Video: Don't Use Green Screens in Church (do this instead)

Don't shoot videos on green screens at church. Use black screens instead. I've been doing this to shoot church announcements for about 10 years now to make videos that look like this, or this, or this.
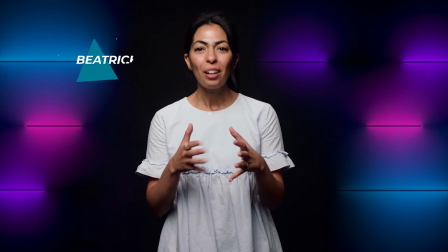What I love about black screens is that it is virtually impossible to tell that you are keying out the background.
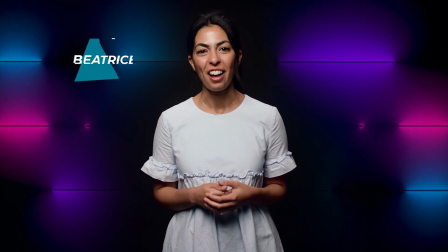The drop-off is seamless. Now, there are a few limitations, so let's talk about those, and then we'll show you how to produce this effect in the free video editor DaVinci Resolve and also in Adobe Premiere Pro. Okay, so limitation number one when shooting on a black screen is that you cannot wear black. Otherwise, you're just gonna end up being a floating head. Now, normally we would shoot like from the navel up in terms of framing. So this would be fine, but otherwise these black pants would be a no-go. And then the second thing that you need to consider is that you need to use a darker motion background.
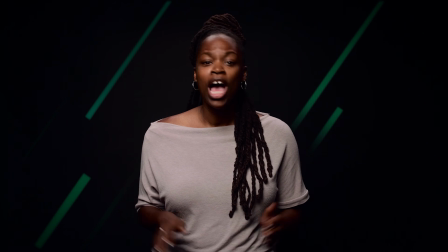To help with this, I'm happy to share with you the motion backgrounds that we created for this for free.
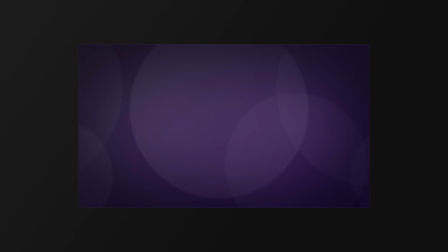There are 8 total motion backgrounds, 4 that use this circle design in different colors, and then 4 with these moving lines, also in different colors.
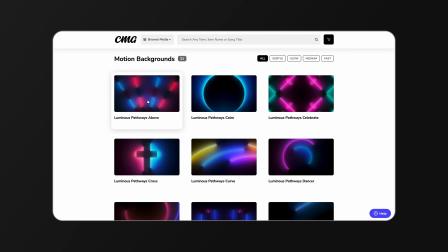Link to downloads in the description. Another great option is the Luminous Pathway Pack from CMG, linked in the description as well. Now, I mentioned not wearing darker colors, specifically black, when shooting against a black screen, which might have you wondering, okay, what about a person with darker skin? Totally possible. We do this. The only thing that you need to be mindful of is that you're just not going to have as much contrast in your scene.
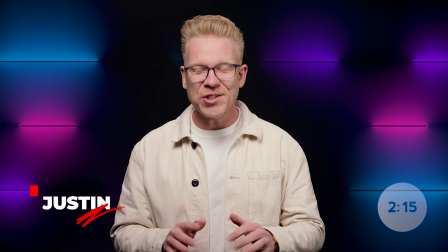For example, here's a video with Pastor Justin, as pale as I am, against the black screen.
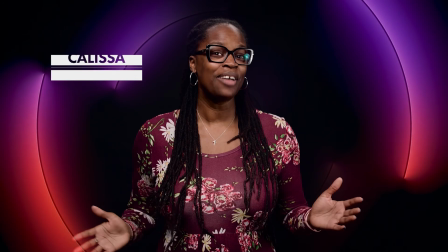His complexion is light, the background is dark. Great contrast. Here's another person in our church, darker complexion against darker background.
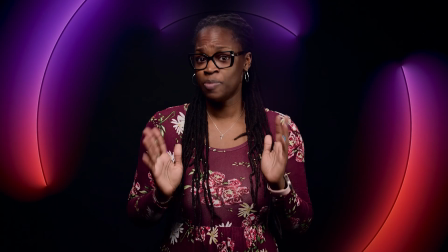The contrast just doesn't exist in the same way. But this is also true in the inverse.
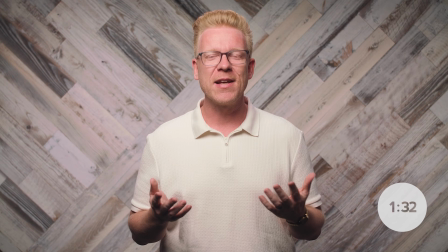So here's Justin against our wood backdrop. Now we've got light on light, lacking contrast.
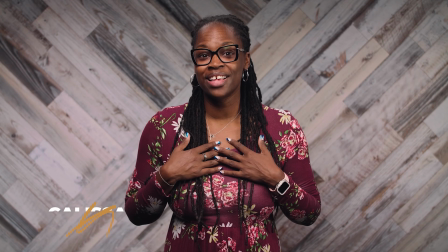Here's Calissa on that same backdrop, dark on light, great contrast. So the key is not to just think about what's technically possible, but consider your composition overall, not just with the skin of the subject on camera, but also with the clothes that you're wearing. Here's Justin again on the black screen.
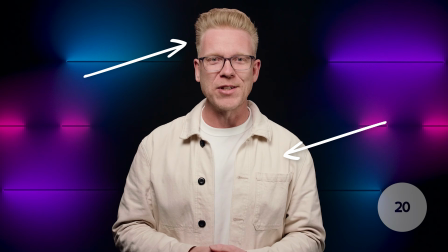His hair and skin tone is light, but he's also wearing a white t-shirt with a light jacket, so really strong contrast.
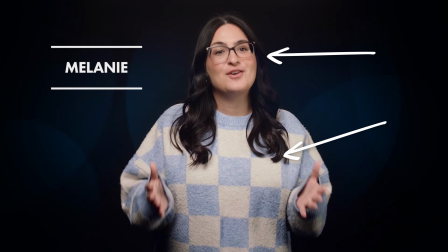Meanwhile, here's Mel. She's got the light top, but she's also got the dark hair. So there's contrast on her torso, not as much on her hair, but that gets us into lighting. Specifically, we're using these Nan light pavo tubes. And if I reorient myself in this room, what I'll do is I'll put my feet right at the markers that we have.
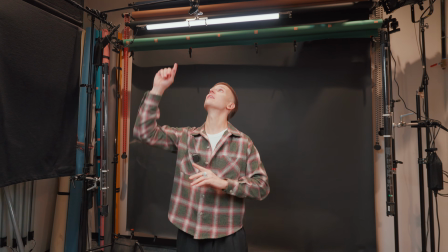So this is where I would stand if I was filming in this room. So you can see the Nan light pavo tube is this elongated light behind me,
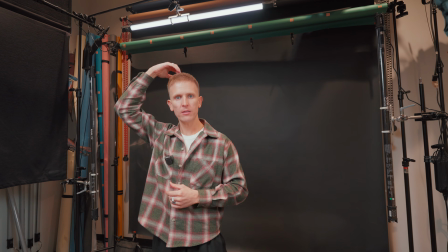and it's acting as our hair light, hitting my hair, creating the separation from the backdrop.
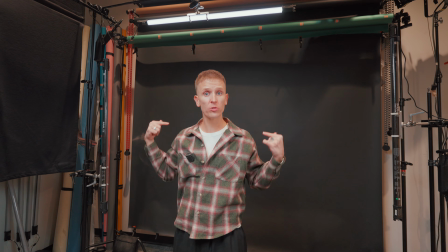But because of its elongated shape, it's also going to be hitting my shoulders as well, creating even additional separation.
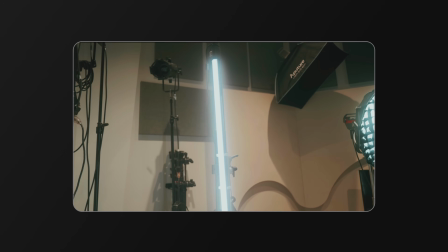Now, we did a previous video in this studio where we showed you some of the other Nan light pavo tubes that we're using and everything in the studio, linked in the description.
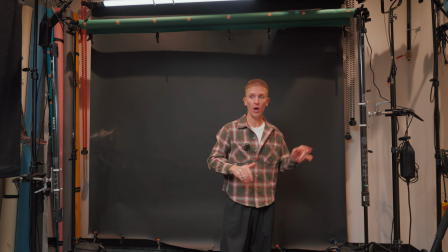Here is one vertically mounted, turned off. Here is another vertically mounted and turned off.
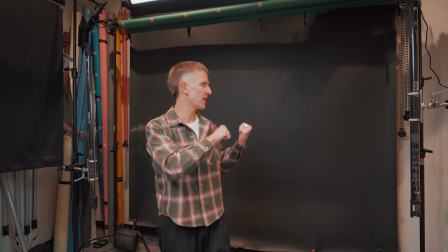If we were using one of our different backdrops, like let's say the wood backdrop,
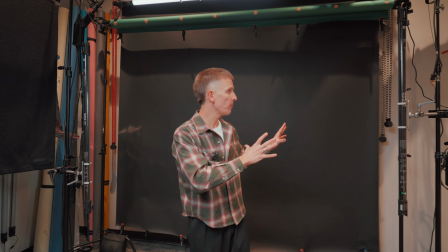we'd have these turned on so that the backdrop would be lit separately from me, the subject. Why would we do that? So that I wouldn't be casting a shadow from the key light and the fill light that are lighting me as the subject, and then, kind of by accident, also hitting behind me. Have these lights behind me, and they're separately lighting the backdrop. Perfect. You don't want to do that when you're shooting a black screen though, because you want the black screen to be as dark as possible. So we turn these off. We don't worry about me casting a shadow because we want this to be pure black, basically.
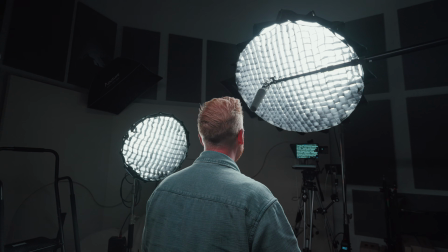For that same reason, we also are shooting with our key light and with our fill light using the egg carton shell little stick-ons that you can put on to direct the light in the exact way that we want it to go. We don't want it spilling and hitting the backdrop at all, so that we can create that perfect blend between the subject and the backdrop. And speaking of that blend, let's jump now into our video editing software. We're gonna jump into DaVinci Resolve, which is free. We're also gonna jump into Adobe Premiere Pro, show you how to blend this together to make it look seamless. We don't use a key. Why?